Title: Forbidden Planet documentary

I designed it so that he could do practically anything, and especially emphasize his strength and all, you know, being a mechanical thing.
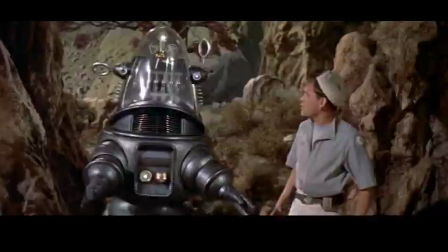[8:25]
You could see where his joints worked, you could see he had gyroscopes inside of his dome going around to keep him upright.
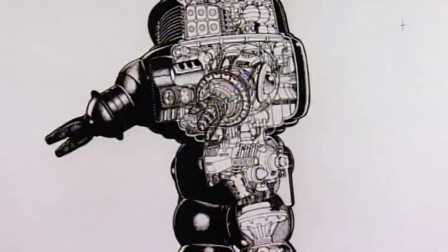[8:31]
There was all kinds of stuff there that could easily be thought of as being real technology. That was the big difference between Robbie and every movie robot before that. Robbie looked like he might work.
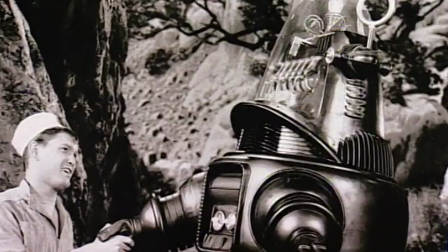[8:44]
The idea that you would have a robot who would be a friend instead of an enemy certainly was a novel one. This, again, comes from respect for the genre. The character of Robbie the Robot follows all the basic laws of robotics.
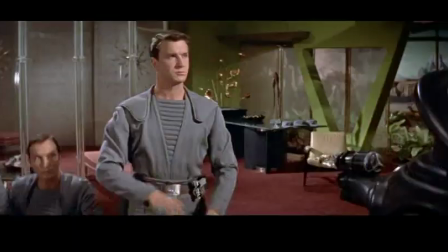[8:57] Turn around here.
Asimov's three laws of robotics start off, one, robot cannot harm a human being.
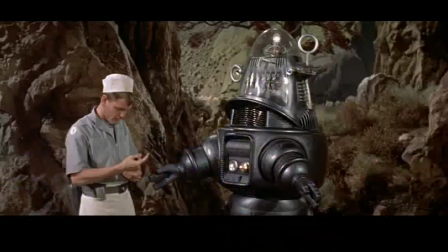[9:03] Fire.
Two, a robot must obey all orders except where they would conflict with the first law.
Would 60 gallons be sufficient? Gallons!
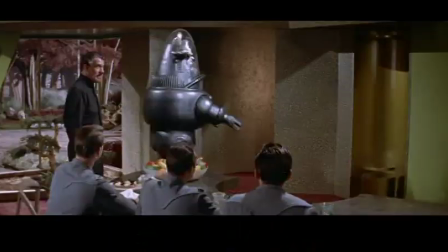[9:15]
And the third law is a robot must protect its own existence except where it would be interfering with the first or second laws.
Order canceled.
And clearly, the people who wrote Forbidden Planet were aware of these laws. When MGM made Forbidden Planet, they were very smart because they went to Caltech to get a lot of the science for it, and so it was very state-of-the-art of the time. They thought if they were going to do a science fiction film, they had to do it big. So the art department and the special effects department, they did a little more than they were supposed to do in putting this thing together.
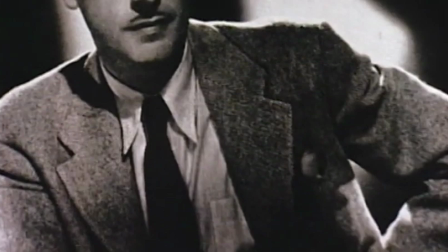[9:53]
Cedric Gibbons, who was the head of all the art directors at the studio, He left Arthur Lonergan alone to be the art director on the film.
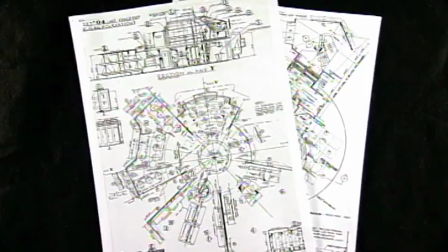[10:00]
And Lonergan really grabbed a hold of it and said, this is a great opportunity to make something really cool.
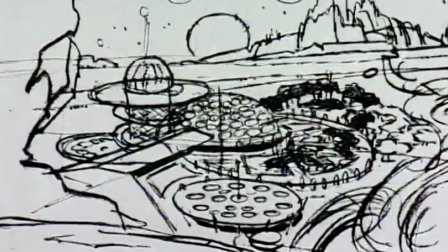[10:07]
One of the things that he did was he actually had sets built that were way bigger than what they had in
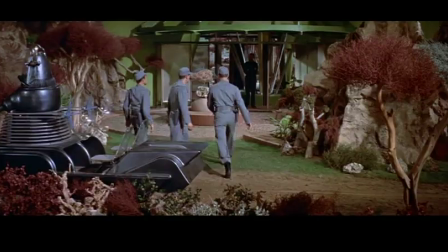[10:12]
the budget and was able to get them about half built before the budget department came down on them.
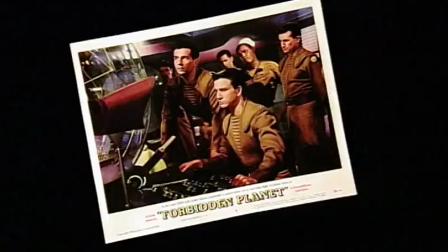[10:18]
So they built all these really elaborate sets, and then they had to finish them because they were already half done. They threw major resources behind the film. They had built this spaceship, and it came down like a giant mushroom,
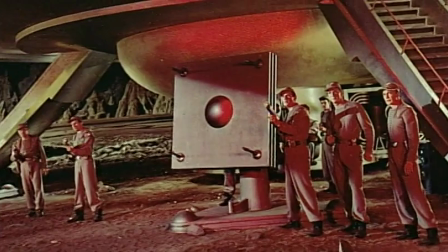[10:31]
and there was this pillar down the center, and it had to be 40 or 50 feet across up at the top. When we as actors first walked in and they showed us the flying saucer and everything around us, we were extremely impressed by it.
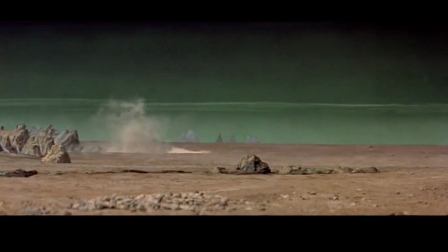[10:45]
Loved it. Loved it.
Hey, what's this dust coming?
They had the entire stage with a big 350-foot cyclorama down at one end, and when you stood at the other end, the sense of depth and perspective was incredible. They knew that audiences had never seen anything presented quite like this, not at this scale, not in a movie. The effects were handled by Arnold Gillespie. He'd done Wizard of Oz, a lot of other films. It was just great because he was not a technician doing effects, he was an artist doing effects. That flying saucer was the best spaceship spaceship really until 2001 many
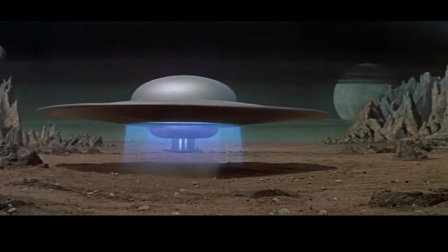[11:24]
years later it's an incredibly clear and crisp and sharp and indelible
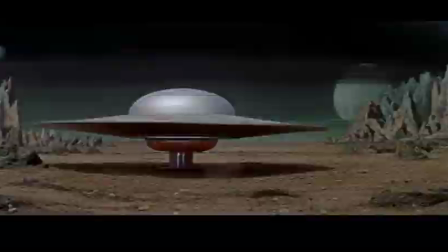[11:29]
image all the effects were done with really tried and true methods that had
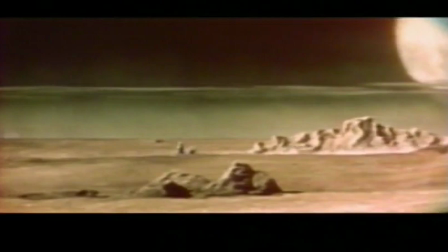[11:35]
been developed since the dawn of cinema history it was all matte paintings and miniatures and animation
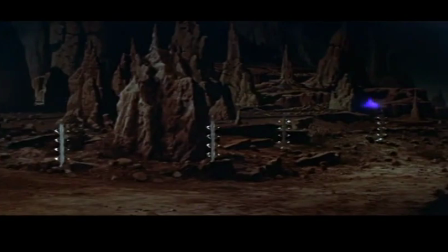[11:41]
there wasn't anything that was startling in terms of new technology but it was a very creative use And I think that that film was sort of a touchstone for the concept that the effects weren't the attraction. The effects were in support of the story. My favorite scene, and possibly the favorite scene of everybody who had read science fiction, is the underground world of the Krell. I think one of the brilliant things of the story is not showing you the Krell at all. But you've got the feeling of the Krell.
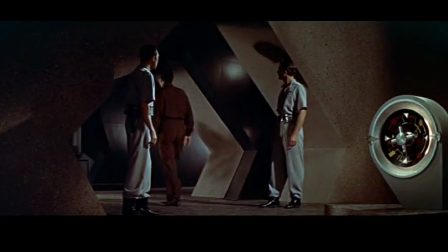[12:10]
I mean, they show you, OK, here's their doorway. So evidently, they were very, very wide, but not real tall.
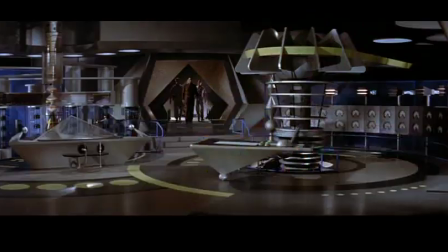[12:16]
You don't know if they're insect kind of people or what they are.
This is just one of their laboratories.
It's quite smart not to show them.
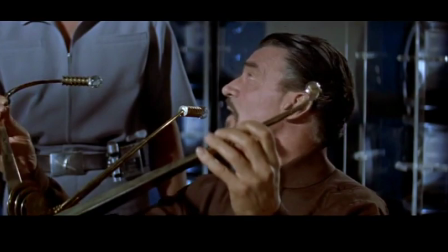[12:26]
And these hints are all very evocative.
Now, you can see that this headset was designed for something much bulkier than my human cranium.
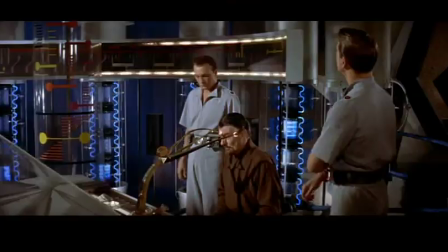[12:34]
When Pigeon's showing the mind thing, you can see how big these heads obviously were. But you never got to see an image of them, which I thought was great because my own mind created this pretty weird-looking thing. The Krell Underground, at one point, they go through one of these big shafts, which is really interesting. It looks bottomless. It's an attempt to show science that's beyond anything we can imagine.
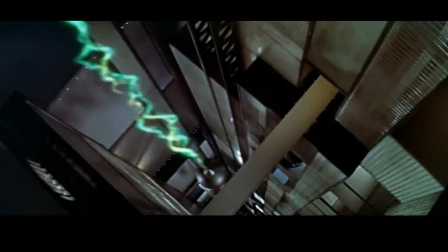[12:55]
Since Fritz Lang's Metropolis, nobody had ever attempted scale in science fiction before, and that kind of scale was simply boggling. You get to see these amazing miniature sets with little tiny people walking through these just vast networks of machinery that is still alive. They built a model of this sort of shaft. So it was shot horizontally with the camera probably on its side.
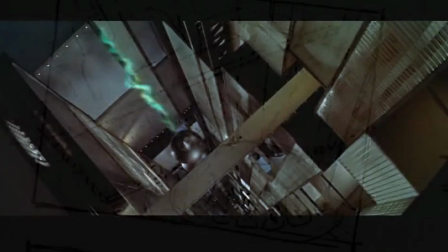[13:17]
And they had them going from one end of the stage, which was the large stage on the MGM lot,
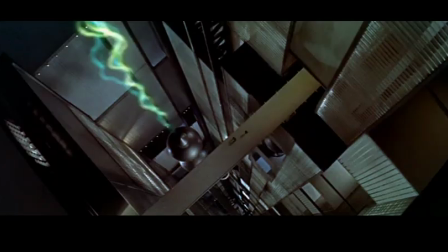[13:24]
down to the very end of the other side. It's as long as a football field. And they put that tremendous matte shot on it afterwards. That was what impressed me most in the picture, I think. There's a moment when they're walking inside the planet and Walter Pigeon points and he says, 7,800 levels. It really is awesome. Wow. It was just huge. It was this huge underground place. I mean, you're almost, looking back at it now, it's almost like the inverse of the Death Star.
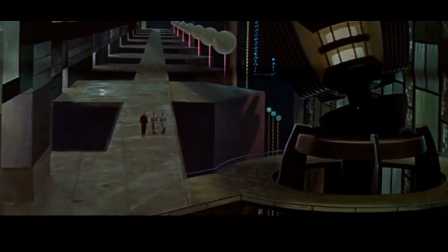[13:58]
Then they go into another area and it looks like super hydroelectric power.
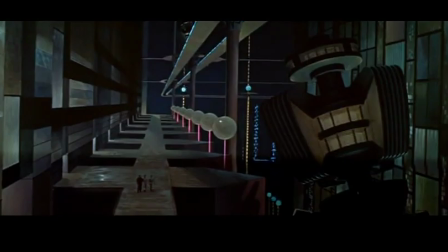[14:03]
It's science fiction and it's futuristic but it's got that technology of the 50s creeping in it
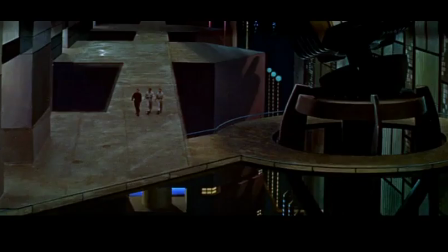[14:08]
gave you a sense of the power and the scope of what the aliens had
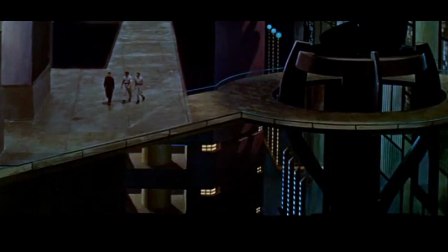[14:14]
created yes a single machine a few 20 miles on each side
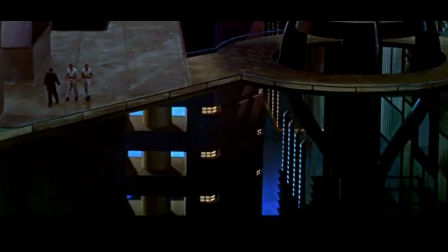[14:19]
the idea of the krell reaching a level of sophistication and technological accomplishment where their thoughts become real they're instantly realized and of course they destroyed themselves.
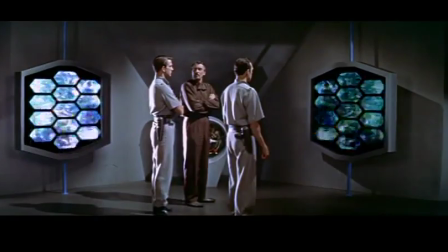[14:32] 9,200 thermonuclear reactors in Tampa. The hardest power of an exploding planetary system.
In that respect, you could say it has political overtones because everybody was very concerned in those days about nuclear weaponry.
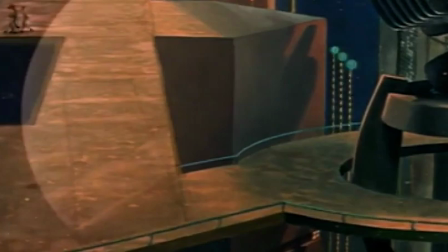[14:47]
To think that that entire race is gone, that civilization is gone, is very poignant and adds a real melancholy to the entire film.
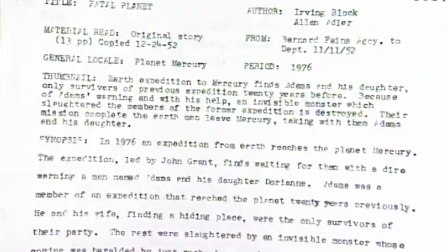[14:57]
All of these little details go to make up good science fiction, whether it's written science fiction or filmed science fiction.
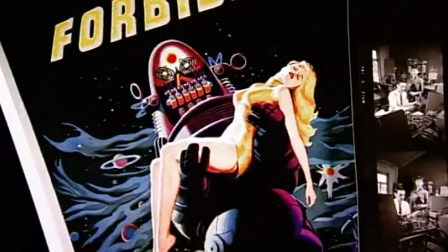[15:05]
So when they came to making each decision, they made the right one, all the way up to even the music and how to do the music.
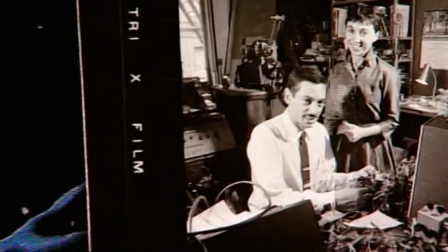[15:14]
Louis and B.B. Barron created a soundtrack that was like no other soundtrack that had ever existed before.
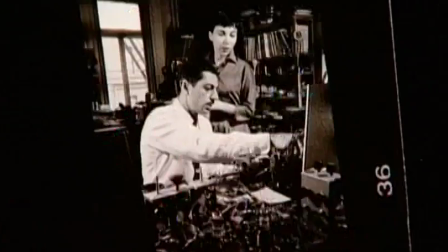[15:21]
And they invented electronic music that you know today.
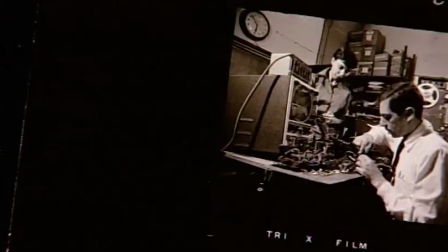[15:26]
There weren't not even half a dozen people who were doing electronic music at that point,
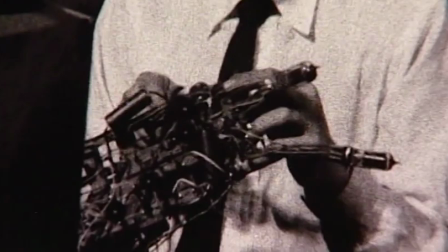[15:33]
and there wasn't any commercial equipment, so Louie had to build everything.
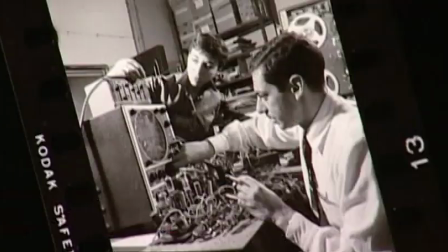[15:40]
They had a lot of oscillators. Those are electronic circuits which generate tones and tonalities.
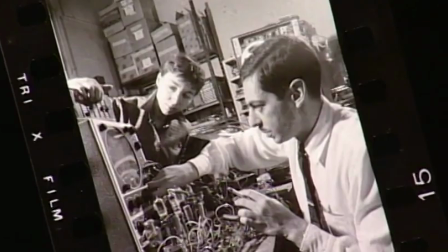[15:46]
It's the precursor to the music synthesizer. They were kids with these pieces of equipment, and good lord. I mean, I mean, it's a classic, classic score.
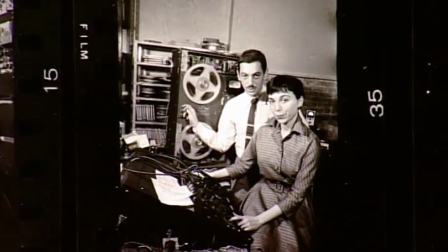[15:57]
Originally, the thought was they were going to do what amounted to sound effects and somebody else would do the score overall.
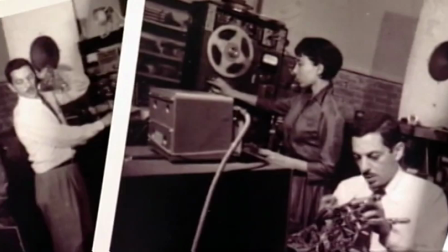[16:05]
It took us about eight months to just do the raw sounds of Forbidden Planet.
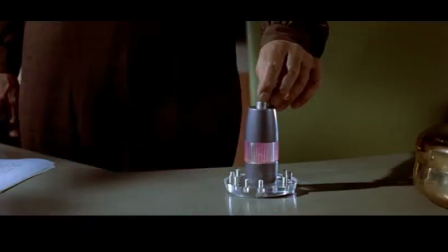[16:14]
Believe it or not, they loved what we came up with and gave us the whole film to score. The fact that a major studio would make the decision on their big spectacle science fiction movie to put this weird music.
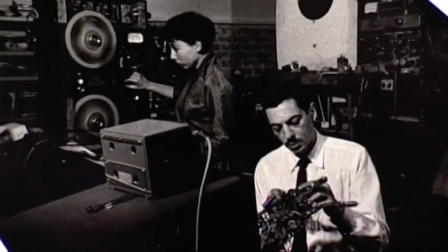[16:29]
You can't realize what that was like in the 50s. It was difficult.